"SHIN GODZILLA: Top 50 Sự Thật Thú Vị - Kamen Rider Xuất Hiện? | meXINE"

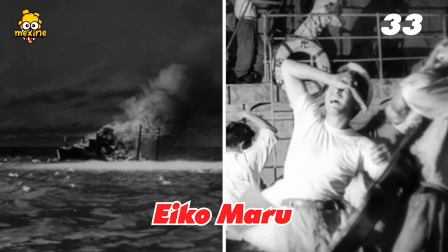8:17 Đây là chi tiết tri ân tàu Eco Maru đã chìm trong Godzilla 1954.
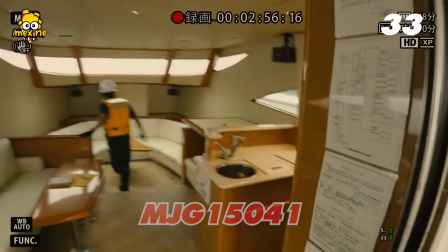8:22 Glory Maru có mã số MJG15041.
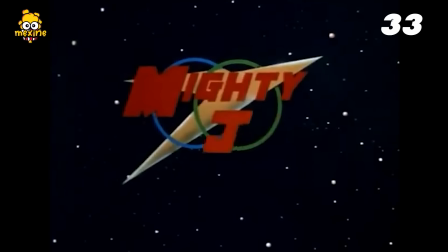8:26 Nó gợi nhắc tới show Tokusatsu Mighty Jack năm 1968, nơi 11 đặc vụ tối mật dùng chiếc Mighty Go để chiến đấu.
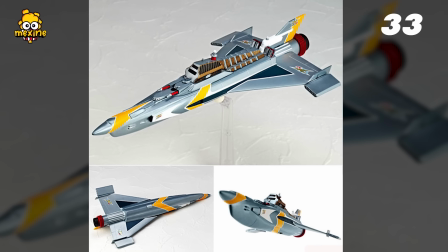8:33 Và phương tiện ấy có bề ngang 150m, cao 41m. 34.
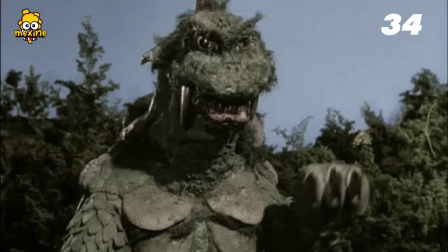8:37 Gomez Kaiju xuất hiện trong Ultraman Q, có cơ thể được tái chế lại để dựng mô hình cho Shin Godzilla Form 4.
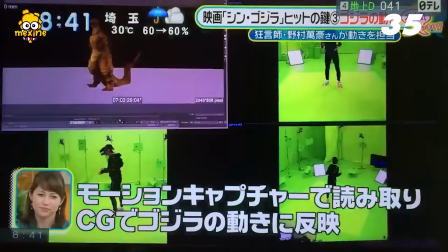8:43 35. Nomura Mansai chủ động nhờ ekip làm mặt nạ Shin Godzilla để đeo lúc quay motion capture.
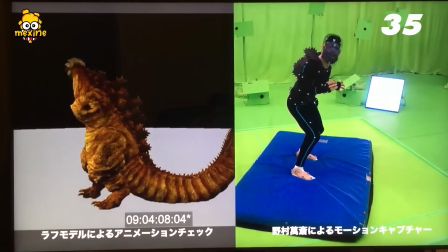8:49 Việc đồng nhất cử động khớp hàm của ông đã khiến chuyển động của Godzilla tự nhiên hơn.
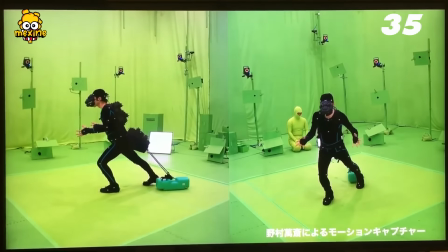8:53 Ngoài ra, ông đeo sau lưng vật nặng 10 cân để tạo nên dáng đi chậm rãi, khoan thai mà chỉ thần thánh mới có.
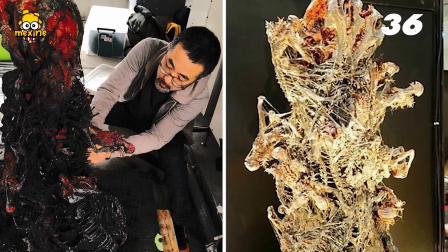8:59 36. Phần đuôi Shin Godzilla được cấy ghép xương của con người và bản mô hình kết hợp xương cá, xương rắn với nhau vào, đắp đất xếp bên ngoài.
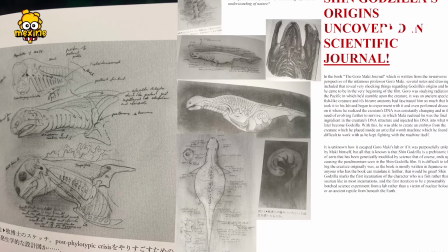9:07 37. Ở quyển The Art of Shin Godzilla, nhân vật Goro Maki đặt giả thuyết rằng sinh vật nguyên gốc rất có thể liên quan chặt chẽ tới
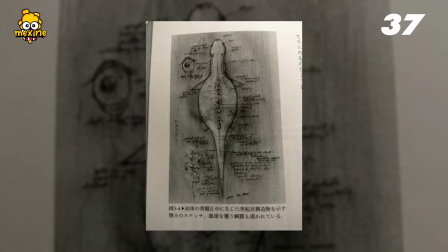9:14 loài bò sát thời tiền sử vì nó cần móng vuốt và răng nanh rất lớn mới đủ sức cắn thủng các thùng hóa chất này.
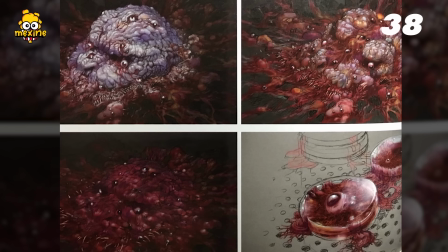9:19 38. Bản phim chính thức đã cắt bỏ hình ảnh đống thịt vụn bùi nhùi rơi ra từ cơ thể Shin Godzilla sau khi quân đội tấn công tới tấp.
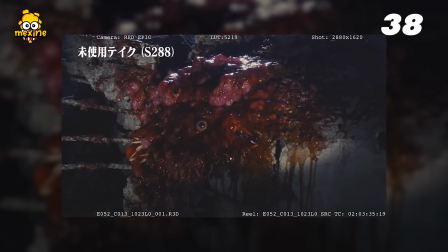9:26 Chỗ da thịt ấy đã mọc chi chít mắt và răng. 39.
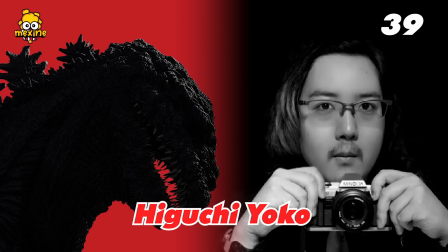9:29 Trợ lý sản xuất Higuchi Yoko cho rằng movie 2016 là cú sốc văn hóa đối với khán giả phương Tây lẫn Nhật Bản.
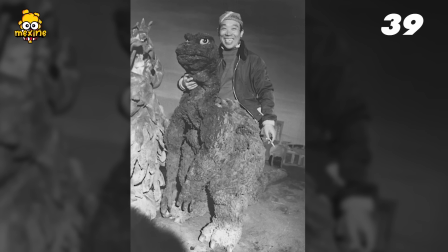9:36 Kiểu dân Nhật chỉ quen với Godzilla có siêu actor nên khá bỡ ngỡ trước Godzilla đổ họa,
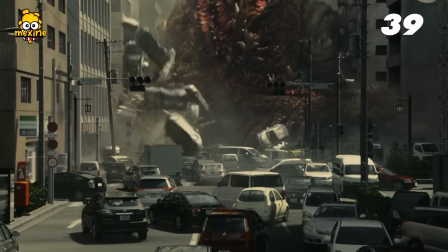9:41 còn dân nước ngoài lại bất ngờ trước ẩn dụ về chiến tranh hay thảm họa kép tại Fukushima.
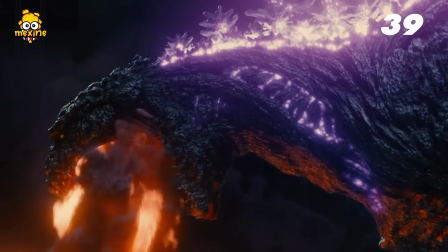9:45 Dù vậy, nó đều giúp mọi người nhớ rằng bé bự là câu chuyện ngụ ngôn về sự đau thương mất mát và sự run rẩy trước cơn thịnh nộ của tự nhiên.
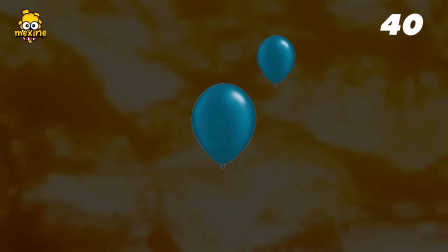9:52 40. Higuchi Yoko tiết lộ có những quả bóng màu xanh dương chứa đựng máu giả bên trong.
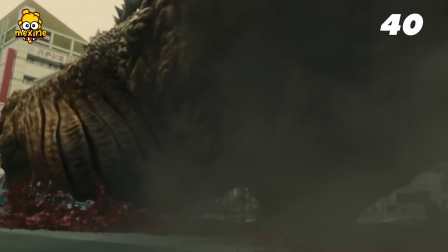9:57 Họ sẽ treo lên để quay cảnh chúng phát nổ, rồi ghép vào mô hình 3D của Godzilla để làm ra mấy cảnh này.
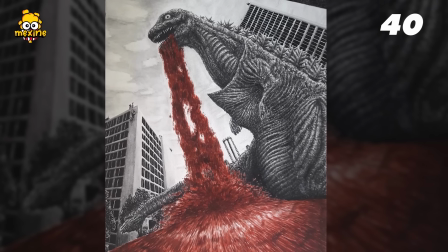10:02 Chính Yoko phải lau sạch đi mấy bãi máu và nhặt hết mảnh vụn nhựa mà nó để lại. 41.
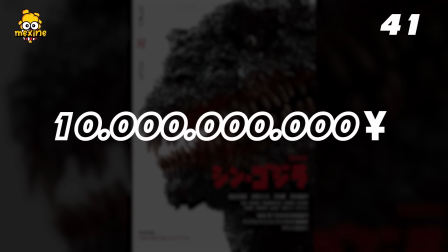10:06 Tổng chi phí sản xuất Shin Godzilla tầm 10 tỷ yên, tức là chỉ gần 1 phần 10 so với bản của Legendary năm 2014.
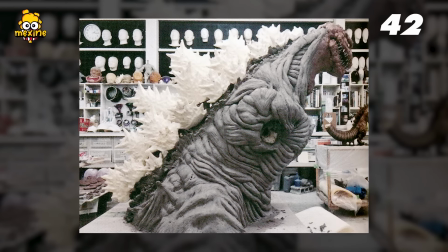10:12 42. Thay vì dùng motion capture, Toho từng sử dụng một mô hình thật để quay cho dạng thứ tư của Godzilla.
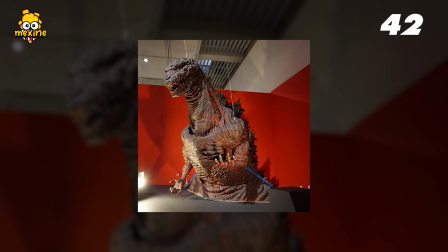10:18 Mô hình này có tỷ lệ 1:38 so với bé bự trong màn ảnh, có các khớp nối đặc trưng và được điều khiển bằng hệ thống điện tử này.
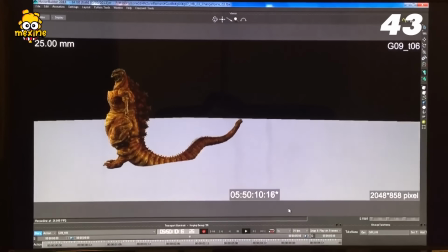10:24 43. Sau khi bỏ ý tưởng mô hình trên, Toho tập trung vào phiên bản dùng kỹ xảo. Họ quyết tâm tạo ra một cơ thể sống động nhất và không mang lại cảm giác là có người mặc bên trong.
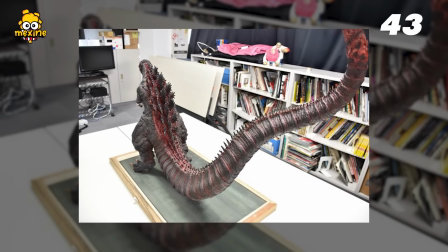10:32 Họ thiết kế bàn chân to hẳn ra và cho Shin Godzilla chiếc đuôi khổng lồ và dày để chống đỡ cơ thể ấy.
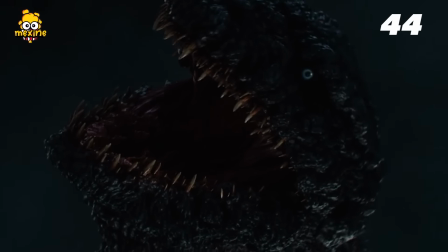10:38 44. Producer Yamauchi Akihiro nhấn mạnh một trong những lý do Toho quyết định
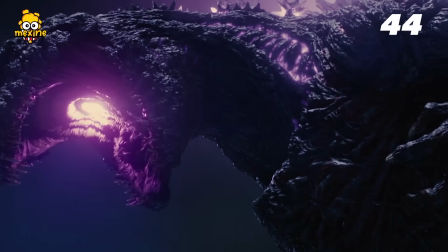10:44 sản xuất Shin Godzilla là họ nhận ra có cả một thế hệ đã quên mất bản chất thật của sinh vật này.
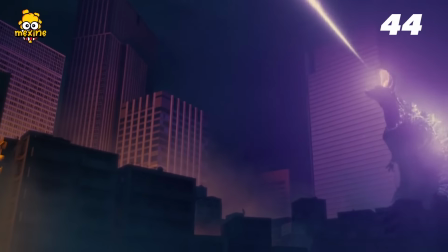10:49 Nó không phải là một bé bự đáng yêu đi bảo vệ loài người. Gojira là thứ đem lại nỗi sợ và sự kinh hoàng như cách động đất, sóng thần hay bom đạn đem tới cho Nhật Bản.
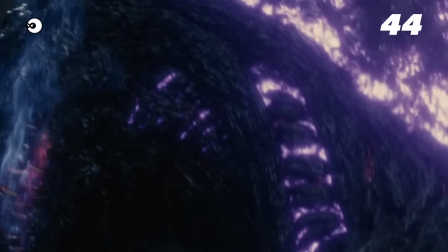10:58 Và Shin Godzilla là hồi chuông thức tỉnh ta trước hiện thực đó. 45.
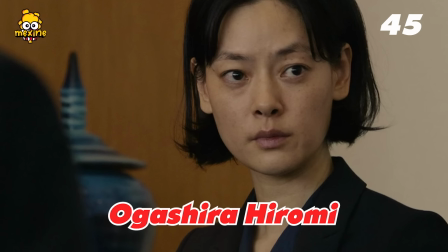11:02 Ichikawa Mikako, người thủ vai Ogashira Hiromi, bảo rằng kịch bản phim đã làm cô sợ.
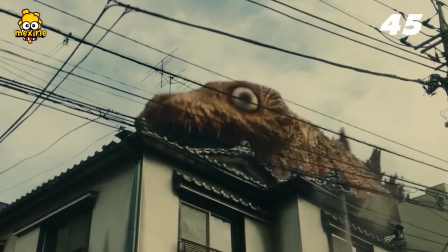11:08 Khi tôi đọc nó vào ban đêm, tôi cứ nghĩ Godzilla đang ở ngay bên ngoài cửa phòng mình. 46.
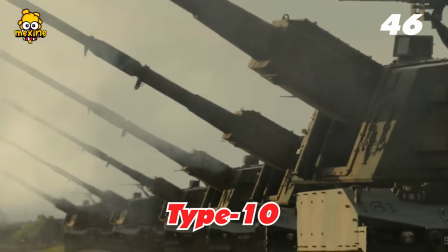11:12 Trong cảnh quay những chiếc xe tăng Type 10, họ đã gắn thiết bị GoPro bên ngoài vỏ xe.
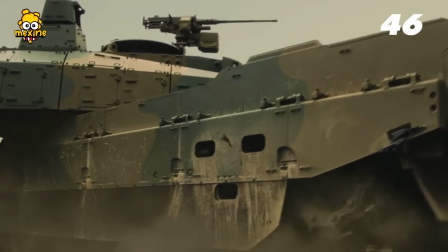11:17 Khi kiểm tra lại cảnh quay, đạo diễn phát hiện cái GoPro được dán bằng băng keo đen ấy rõ ràng trên màn hình nên phải cho xóa bỏ ngay lập tức.
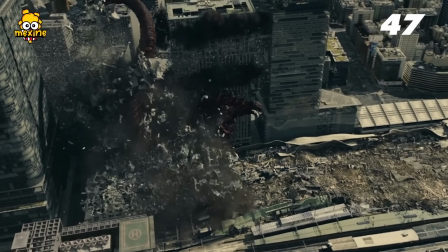11:24 47. Một trong những tòa nhà đổ xuống cơ thể Godzilla được mô phỏng theo dự án của công ty Mitsubishi Estate.
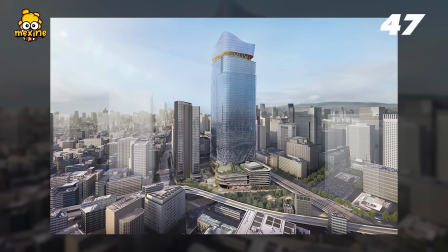11:30 Họ đang cho xây dựng tòa nhà cao nhất Nhật Bản nằm ở phía bắc ga Tokyo.
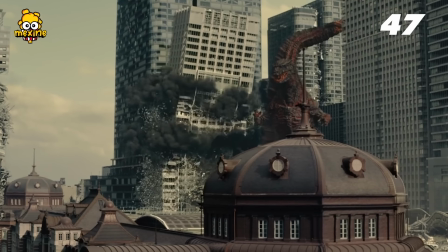11:33 Hãng bất động sản ấy đã cho Toho bản vẽ trước để đem vào phim vì công trình ngoài đời dự kiến tới 2027 mới xây xong.
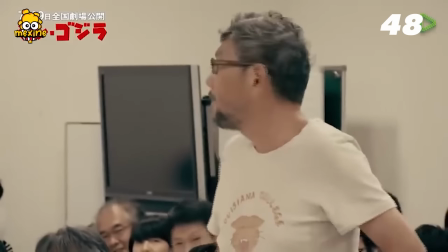11:39 48. Anno Hideaki đã trải qua nhiều đợt trầm cảm cho tới năm 2014. Lúc đầu ông từ chối lời mời chỉ đạo movie, nhưng nhờ công thuyết phục từ Toho và đồng đạo diễn Higuchi Shinji mà Anno Hideaki đã nhận lời tham gia.
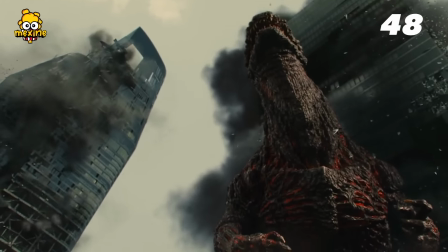11:52 Cuối cùng, sự thành công của Shin Godzilla đã giúp vị đạo diễn thoải mái hơn. 49.
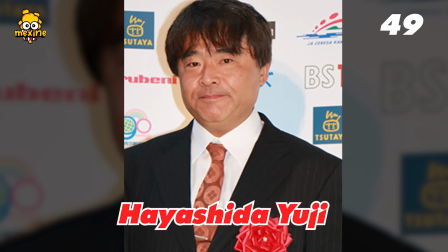11:56 Đạo diễn hình ảnh Hayashida Yuchi tiết lộ họ đã quay 350 phân đoạn để hoàn thành movie.
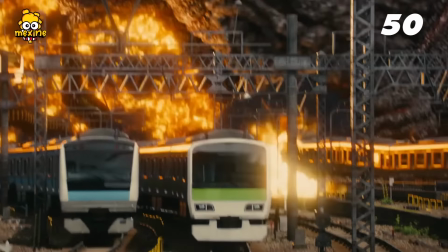12:01 50. Higuchi Shinji nhận xét cảnh mấy đoàn tàu đâm vào người Godzilla trông rất thú vị, nhưng ông ước gì mình có thể xài mô hình vật lý thay vì xài kỹ xảo.
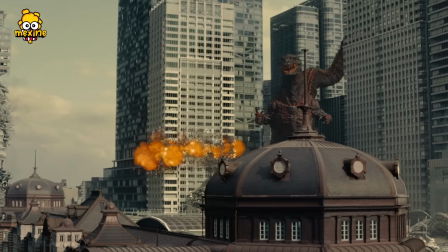12:12 Vậy là chúng ta vừa khám phá xong 50 sự thật hấp dẫn về Shin Godzilla. Không biết tôi còn nhớ thiếu cái nào không nhỉ?
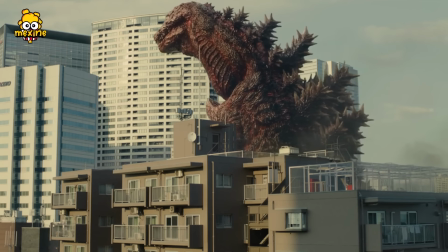12:18 Nếu có thì anh em mau mau bình luận chỉ giáo nha. Đồng thời nhớ gợi ý các chủ đề mới mà mọi người thích.
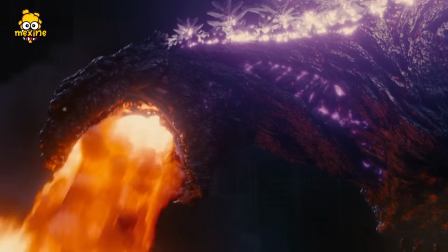12:23 Messi tôi sẽ sớm làm về chúng đây. Xin chào và hẹn sớm gặp lại. Bye bye!